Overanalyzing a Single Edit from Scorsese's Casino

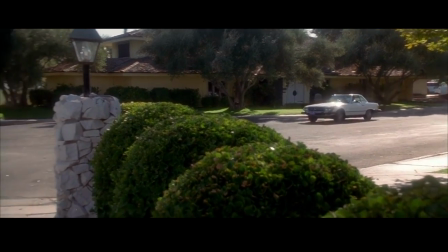4:05 But this is Thelma Schoonmaker that we're talking about, and I don't want to disparage her name on this channel. If she made a cut, she made it for a reason. So let's throw that idea.
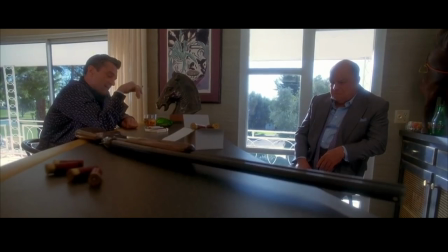4:14 The second thought is that sometimes you might make a suboptimal cut if it serves the story.
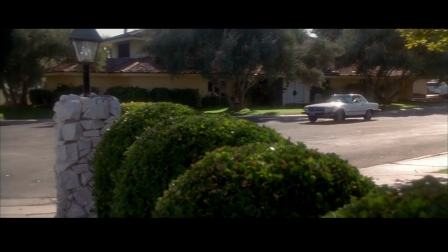4:19 And Thelma is quoted as saying that an editor shouldn't have an ego. So this tracks with her philosophy that if the cut serves the film better,
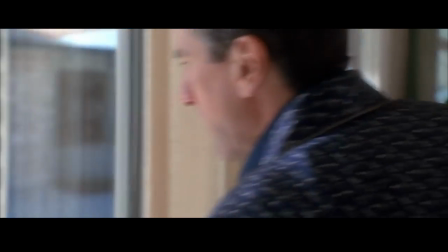4:27 having a cut that isn't as good or doesn't make her look good is acceptable if it's the right thing to do for the movie.
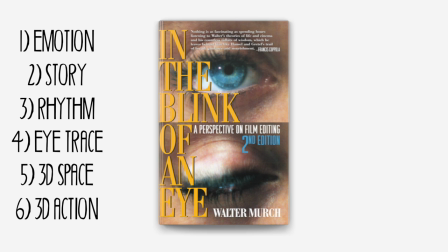4:33 So this tracks back to the rule of six that we talked about. You know, these two shots could have been shrunk together, for example, if it served the emotion or the story or the rhythm.
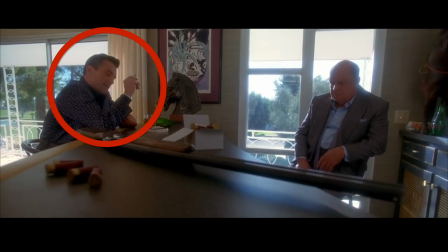4:44 De Niro's reaction here is quite interesting in the second shot. So, you know, that could be a reason why they wanted to cut into it.
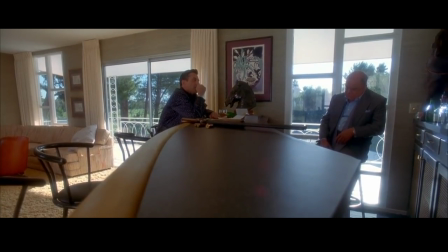4:51 You know, this cut could also add a sense of impatience, which matches the emotion of the scene. Or perhaps the cut before ended too early and Thelma wanted to extend the scene to add to this feeling of waiting. You know, maybe she thought that the rhythm wasn't right if the scene ended earlier without having this extra section tacked on.
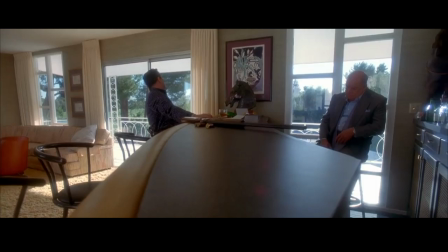5:11 So as we start to really break this down, we kind of see that this cut could make more and more sense.
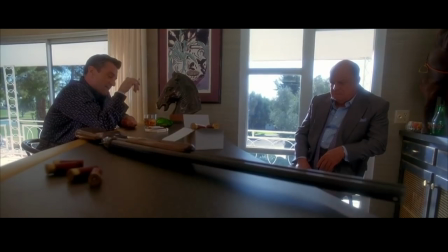5:17 And even though it seems out of place and a little bit jarring in the moment, there are many reasons why you might want to make a cut here.
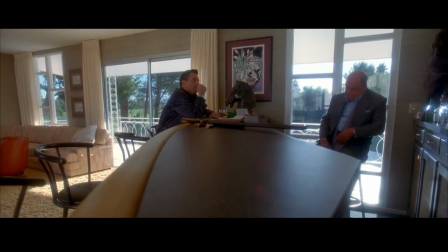5:24 The final thing to consider is that maybe Delma Soonmaker just likes doing things a little unconventionally You know kind of as a statement and so having this dirty cut is in and of itself the
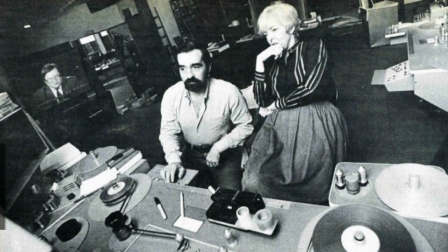5:36 point of the cut She's quoted as saying a lot of people think editing ought to be invisible,
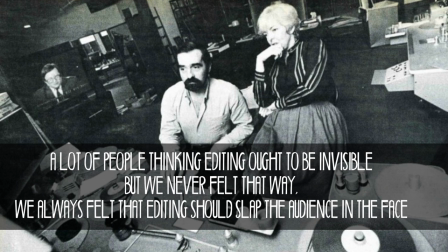5:42 but we never felt that way We always felt that editing should slap the audience in the face She mentions that you know documentary styles
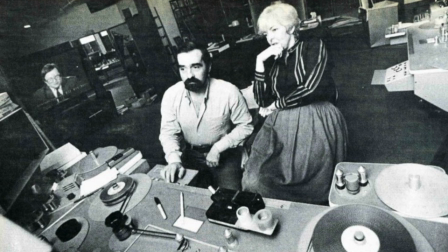5:49 really affected her work and that she likes roughness So this kind of cut does fit with her overall style,
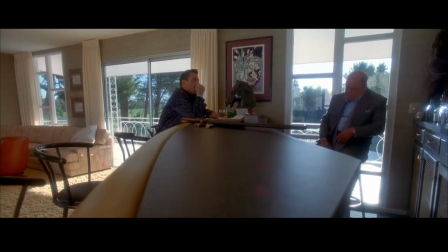5:57 even if I don't particularly like it in this particular scene. In fact, this roughness is exactly what makes her such an influential and iconic editor.
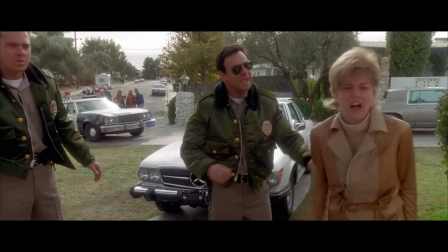6:06 You know, we can see it in a scene like this or a scene like this.
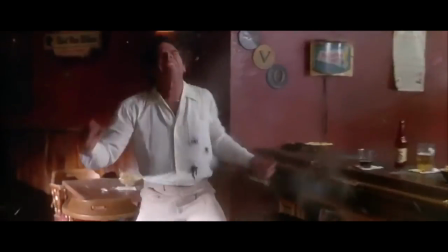So in reality, even though this seemed to me like a bad cut in the moment that I watched it and I was thinking,
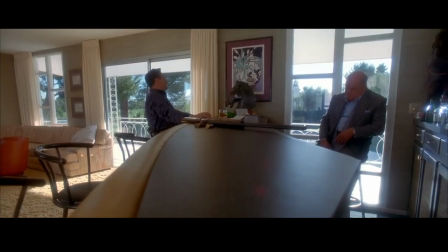6:31 geez, how could the greatest editor of all time make a cut like this? you know, it does fit with her body of work.
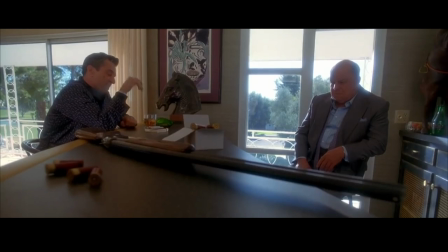6:37 And there are lots of reasons why it could be a good cut. So finally, I'll leave you guys with a funny quote that I heard somebody, a comment, somebody left on the internet. And they said that most Scorsese fans don't really realize that they're actually Thelma Schoonmaker fans. And I think that's a little bit of a tongue-in-cheek way of saying that editing is one of the most important parts of Scorsese's work. and a lot of that has to be attributed to Thelma. So I would urge everyone to look a little deeper at some of the cuts made in your favorite Scorsese films like Goodfellas, Casino,
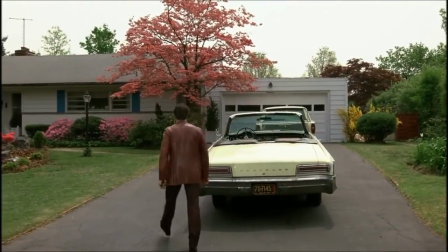7:12 whatever your favorite is, and really kind of look very closely at the way that the film is edited and the way that the scenes that you like are edited because
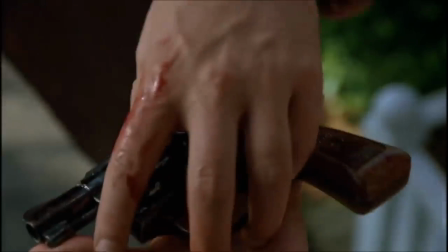7:20 very often they are the key to why these scenes and these movies work so well.
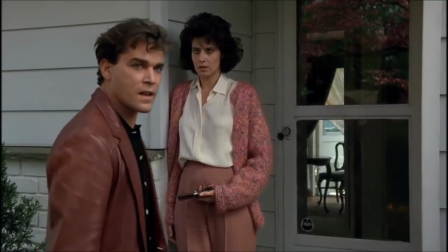7:26 And a lot of times they're done in a way that is pretty unconventional. All right. Thanks for watching. If you want more videos like this, let me know in the comments. And remember to share, like, subscribe, tell your friends, tell your family. See you next time.